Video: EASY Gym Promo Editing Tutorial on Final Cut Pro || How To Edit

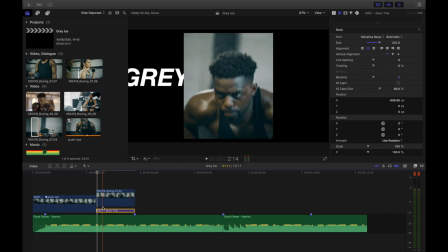It's kind of hidden by the guy moving. Do you see that? Next thing is I want it to appear on the beat.
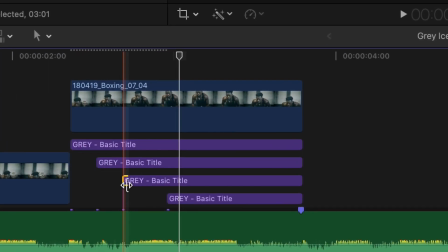So I'm going to put it right to the top and then duplicate it 2 or 3 times and then make those duplicates appear on the beat like that.
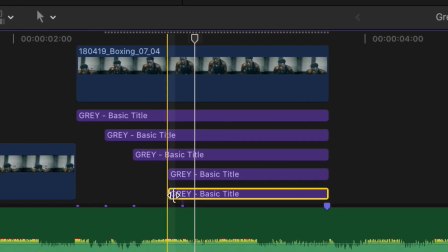Next, to do the text on the right hand side. So for this, I'm going to just duplicate the bottom clip again and change the word to ice.
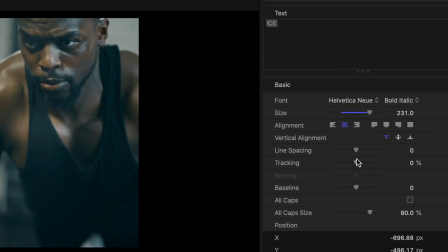I'm going to adjust the tracking of this clip because I don't want the text to get bigger necessarily.
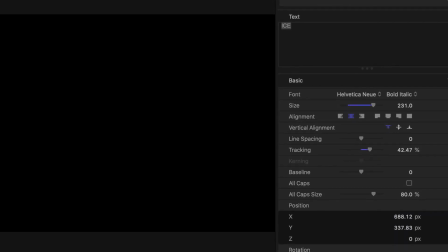I just want the text to spread out because it's a word with less letters. So it needs to spread out to fill the same space.
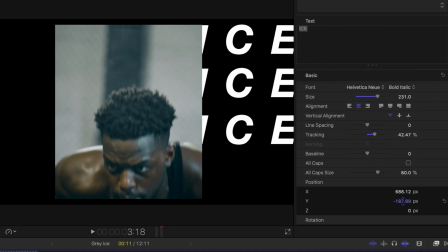So adjust the tracking, move it to the right hand side, duplicate it 3 times just like before, then test that it works by watching it to the beat.
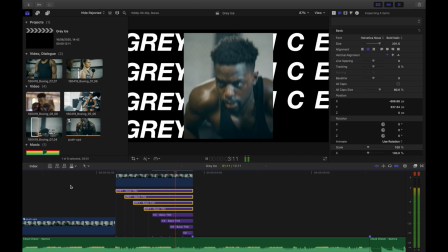Oh.
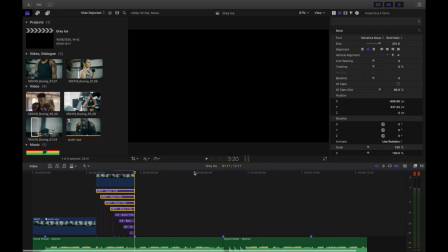This next part is something that is very popular with these kind of fitness videos is speed ramping,
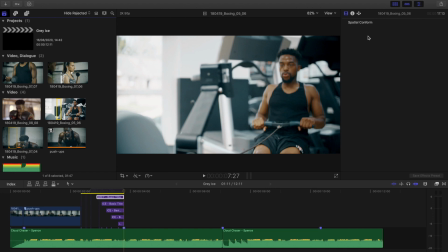or at least changing the speed of the same clip next to each other. Make sure you've got a clip that is a high frame rate, i.e. higher than the normal frame rate of your timeline.
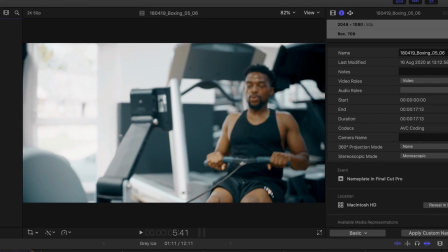What you can do to check that is click the clip and then go up to the inspector and check the frame rate.
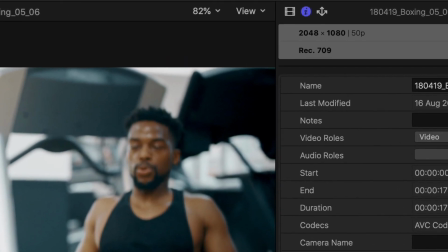So here, this clip is 50p. That means 50 frames per second. The timeline that we've selected is 25 frames per second.
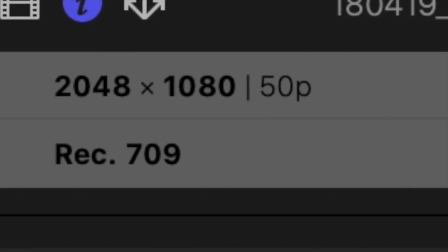So what that means is you can half the speed and it will match perfectly.
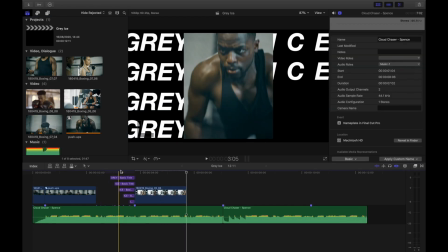Select it, find a nice piece, and then press Q to bring it on top of the music.
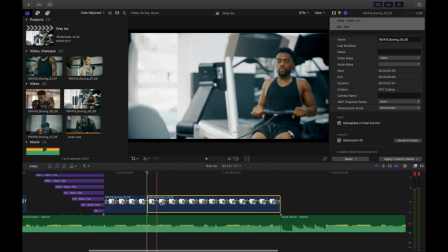What I'm gonna do here is find a beat of the song and then blade the clip, then change the speed of this new clip, okay? So then as you're watching, you'll be going normal speed of him going back and forth on the row machine, and then suddenly it'll change.
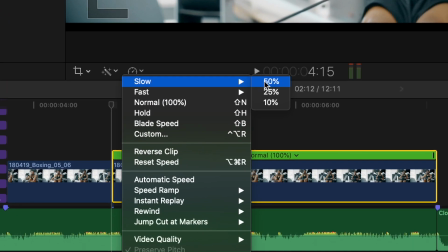So click on the clip, then click on the little time change tool there, then go down to slow, and go down to half.
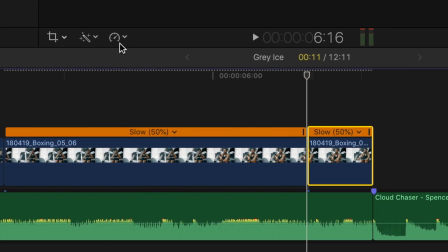Then at the end, I'm gonna find another beat of the song to play with, and I'm gonna blade the clip again, but this time I'm gonna speed it back up again.
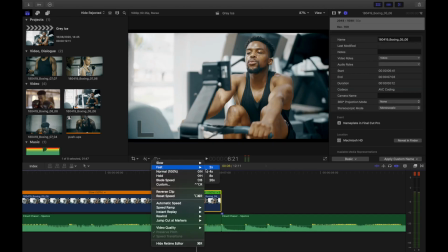Then again, I'm gonna find another bit, speed that up by double, and then again and again and again,
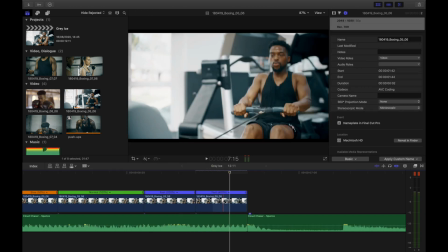I'm gonna go double, times four, times eight, and suddenly the end of that clip is gonna suddenly speed up right at the end.
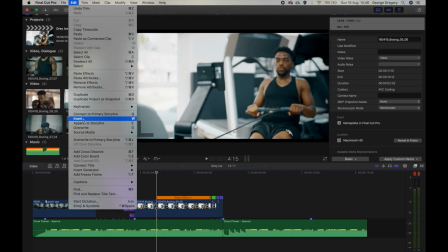I feel like this slow motion bit at the start is a good opportunity to add some more text, so give more context to the video, okay?
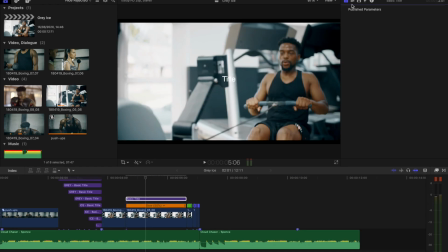So again, connect title, it's just blank at the moment, go up to the title editor and type in what the video is actually about. So for here, it's gonna be training or fitness training or a one-stop shop for fitness training, something like that, okay?
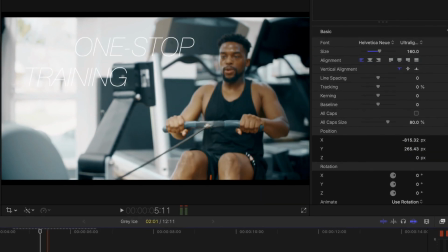Now there's a very handy gap in the frame here because he is on the right-hand side and on the left-hand side, there's just basically nothing.
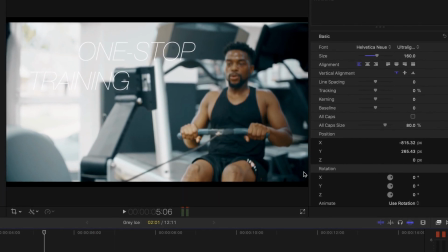It's got a lot of white space. That's very handy because it means it lends itself to some text.
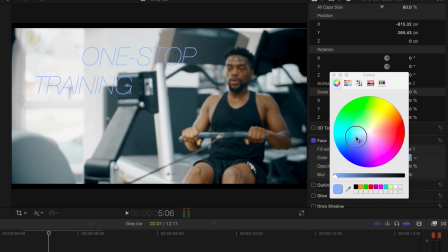Now this will only really work if you make the text contrast to the background by making it dark, or at least darker than white.
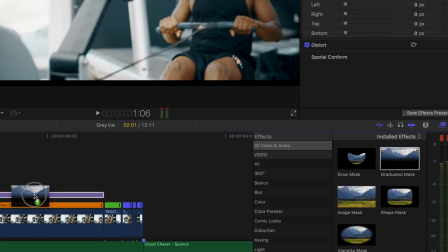I don't want the text to just suddenly appear out of nowhere, so what I'm gonna do is I'm gonna make it kind of like fade across.
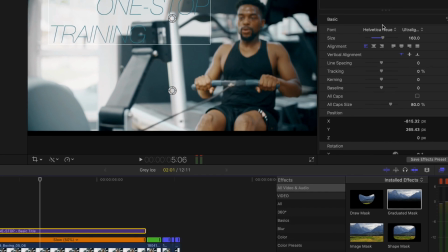I'm going down to the bottom and I'm selecting graduated mask as an effect.
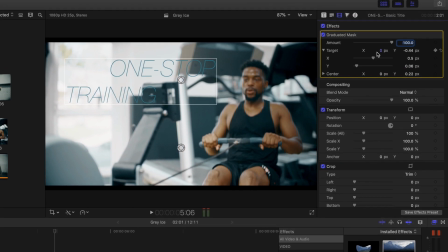Drag that onto the title clip, then go right up to the top and then click the inspector,
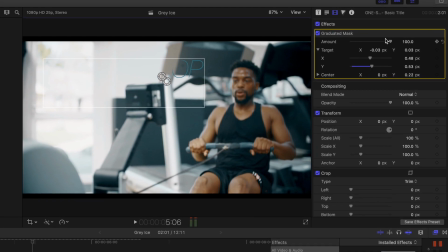find the graduated mask effect on it, and then play around so you can see the text gradually appearing and disappearing.
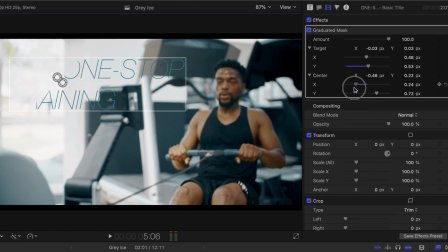Once you've found that, you can then create a keyframe effect.
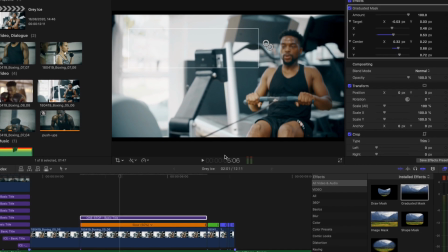Find the right-hand most point for the fade, like that, and then click the keyframe button on the right-hand side to kind of make an animation start, basically.
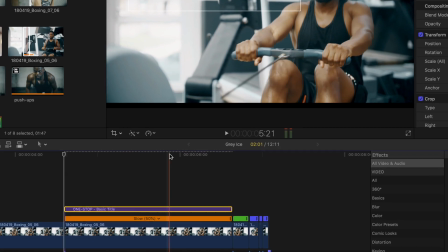Make sure your playhead is right at the start of the clip, then move the playhead to the middle of the clip,
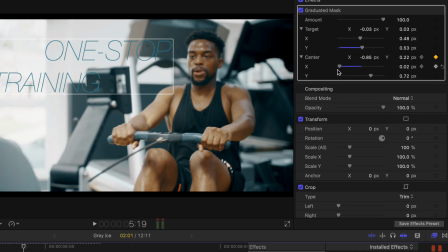move the fade to the left-hand side of the text so it all appears,
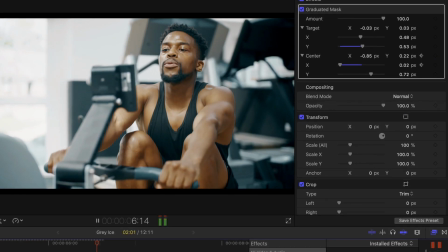and then there we go, you've got an animation. The text slowly appears with a fade.
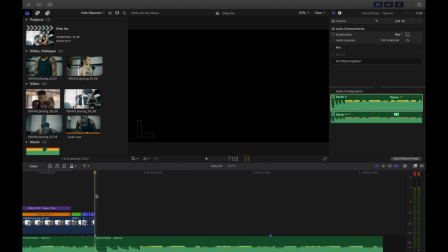Again, here is the do-do-do drum part that I told you about before. For this, I think we need a bit of impact.
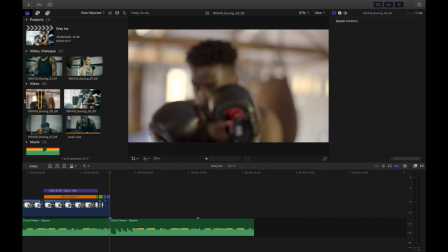We need the most impactful part of all the footage. So, that's the boxing. So I'm gonna find this specific part just before the punch hits the camera.
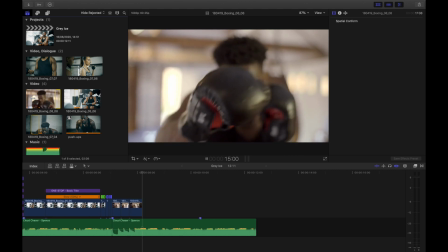Then, I'm gonna drag those tiny clips down, connected to the music on the beat.
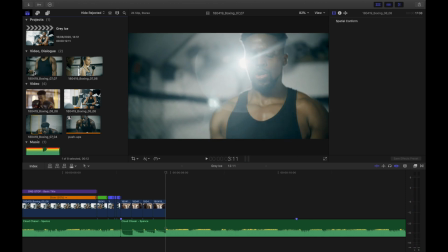And here is, I suppose, the final part of the intro. It's to introduce the guy's name. Okay, now I don't know his name, I'm just gonna make it up.